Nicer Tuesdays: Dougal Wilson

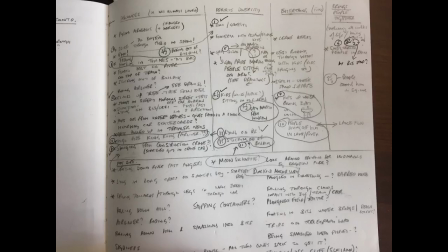[8:40]
Is it entertaining? Does it bring people together? So some of the ideas that I then came up with were a bit sort of on the nose.
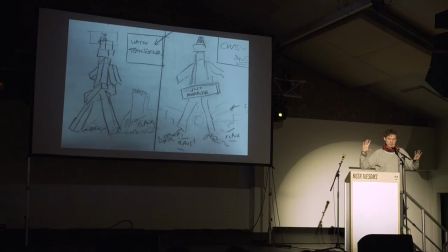[8:47]
Like this one is basically a gay couple getting married and instead of getting driven away by a car, they're on the top of the Channel 4 man and he's got just married on his back. It was sort of all right. It was a bit like, you know, you're showing your agenda a bit too obviously maybe. And I prefer things that are more graphic and simple like, you know,
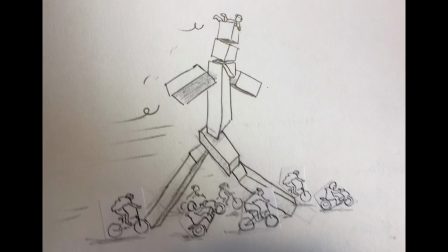[9:06]
the guy running along with all these kids from an estate, cycling around his legs and razzing along.
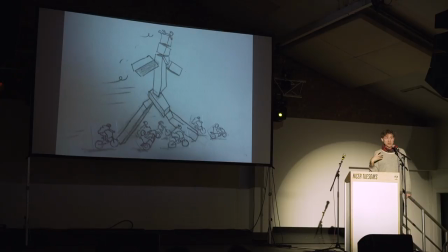[9:13]
I didn't quite end up with that, but it was that kind of thing. But meanwhile, of course, technically, how are we going to do this?
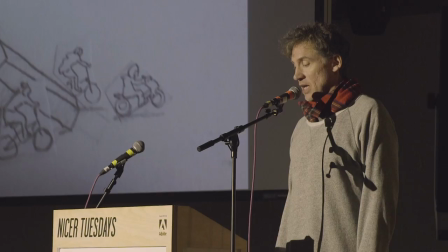[9:18]
So I worked quite a lot with a company called MPC, the Moving Picture Company, and they started doing some test animations for me.
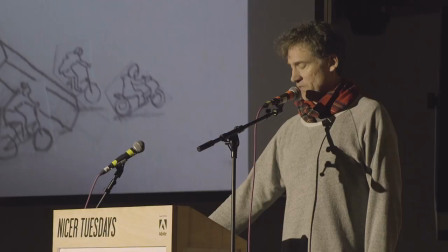[9:28]
So, this is one of the first little things they tried out,
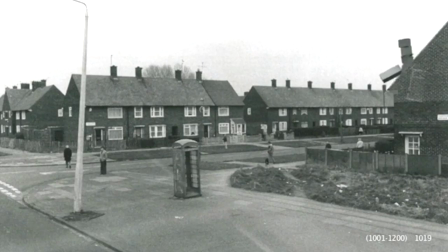[9:32]
I gave them a Tom Wood photograph of a real bit of Britain, and, yeah,
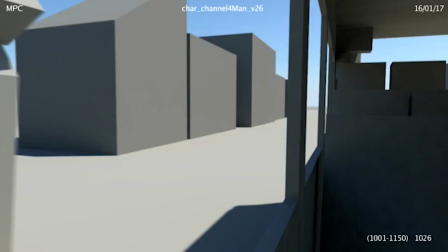[9:42]
there you go, job done, run it.
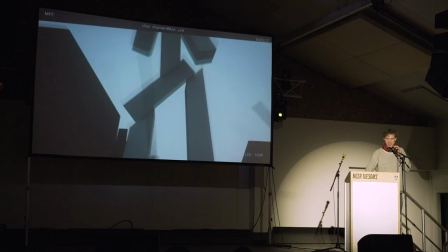[9:50]
So we're testing out what he would feel like moving and testing out, you know,
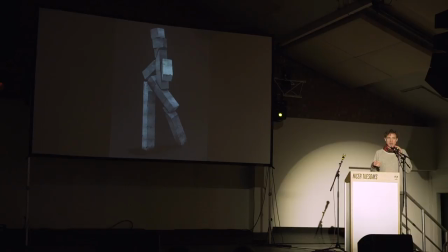[9:56]
what the camera could be doing and then of course what was he actually gonna look like and you know what's gonna be made off
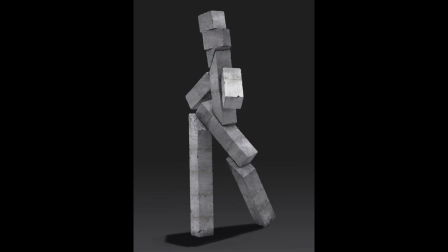[10:03]
and because of that greenlandic statue thing I thought well maybe something heavy and stony
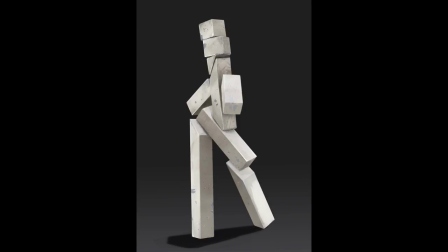[10:10]
like concrete but then it just looked a bit weird so then we tried all sorts of things like paint so then
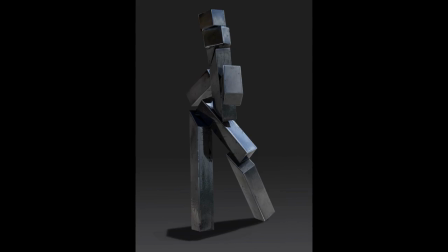[10:18]
paint has been a bit weathered and then we thought what color should you be you know,
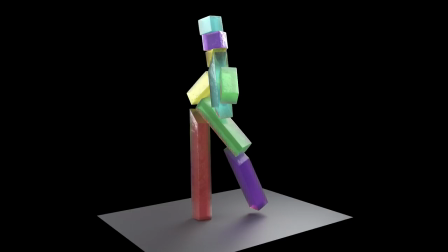[10:23]
should it be black or white, should it be see-through, should it be the colour of the logo, but it ended up looking a bit like the Bertie Bassett logo.
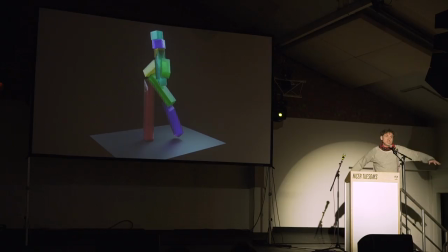[10:33]
And then I thought, well, we thought, well, maybe, because he's big and he's a giant and,
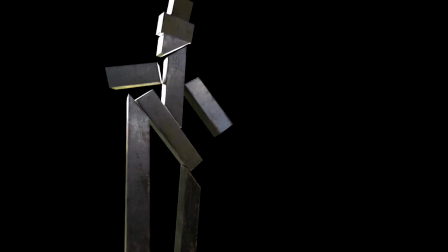[10:38]
you know, we've seen things in culture a bit like this, like the Iron Giant or big robots. Maybe he should just be weathered metal. So we tested that at MPC and it looked pretty nice, so that was some of the tests we did just to check the metal surface.
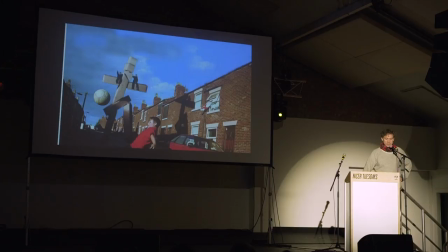[10:57]
So then meanwhile, we're still getting the script sorted out, and they were still writing all these ideas, and they kept saying, no, it's not reflecting our values.
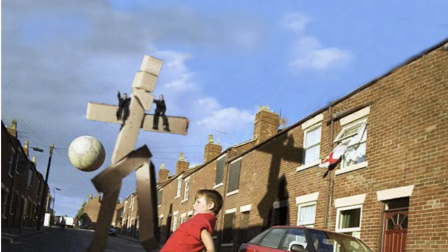[11:06]
And this was one of the ideas which everyone seemed to like, including me, which was just the giant playing football with some kids in a street up in the north of England somewhere. So I know it's not exactly a script, but it summarises what we want to happen. So then with the migration theme, they were really quite keen on that.
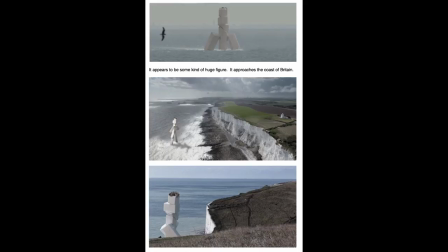[11:31]
So that developed into this kind of weird narrative where the thing rises
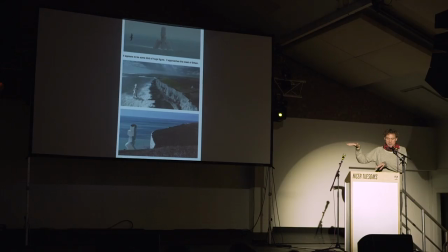[11:37]
out of the sea with lots of people on its head and then deposits them on the south coast of England. And I was like, are you sure? You want to do that? Okay. Because I think that's, yeah, Channel 4, they'd like to provoke and get discussions going.
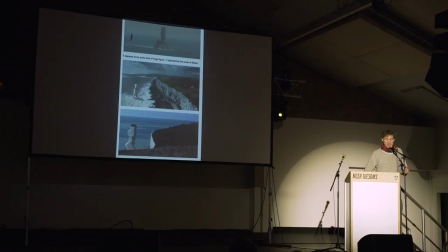[11:57]
And then they also want to involve disability because they've got a strong link with disability rights, including disabled people in the diverse group of people they champion.
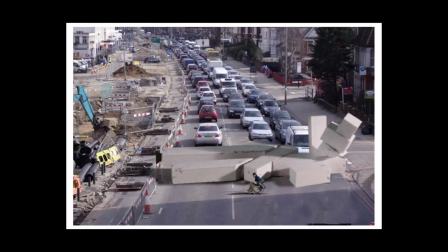[12:08]
So we have this pretty weird idea where he was going to be lying across a motorway, blocking the traffic and allowing a wheelchair to go across, which we didn't end up with. We ended up with another disabled thing, which was a bit more simple. But I guess what I'm doing is showing you the journey we went through to come up with these four pretty short, pretty simple ideas.
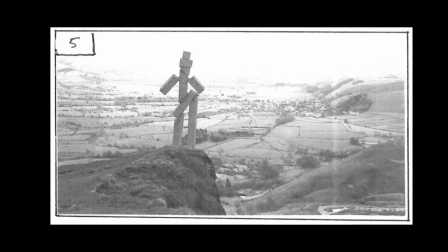[12:30]
We really did think about it quite a lot. And we also thought he should serenade a town with a voice. What's his voice? And we thought, wow.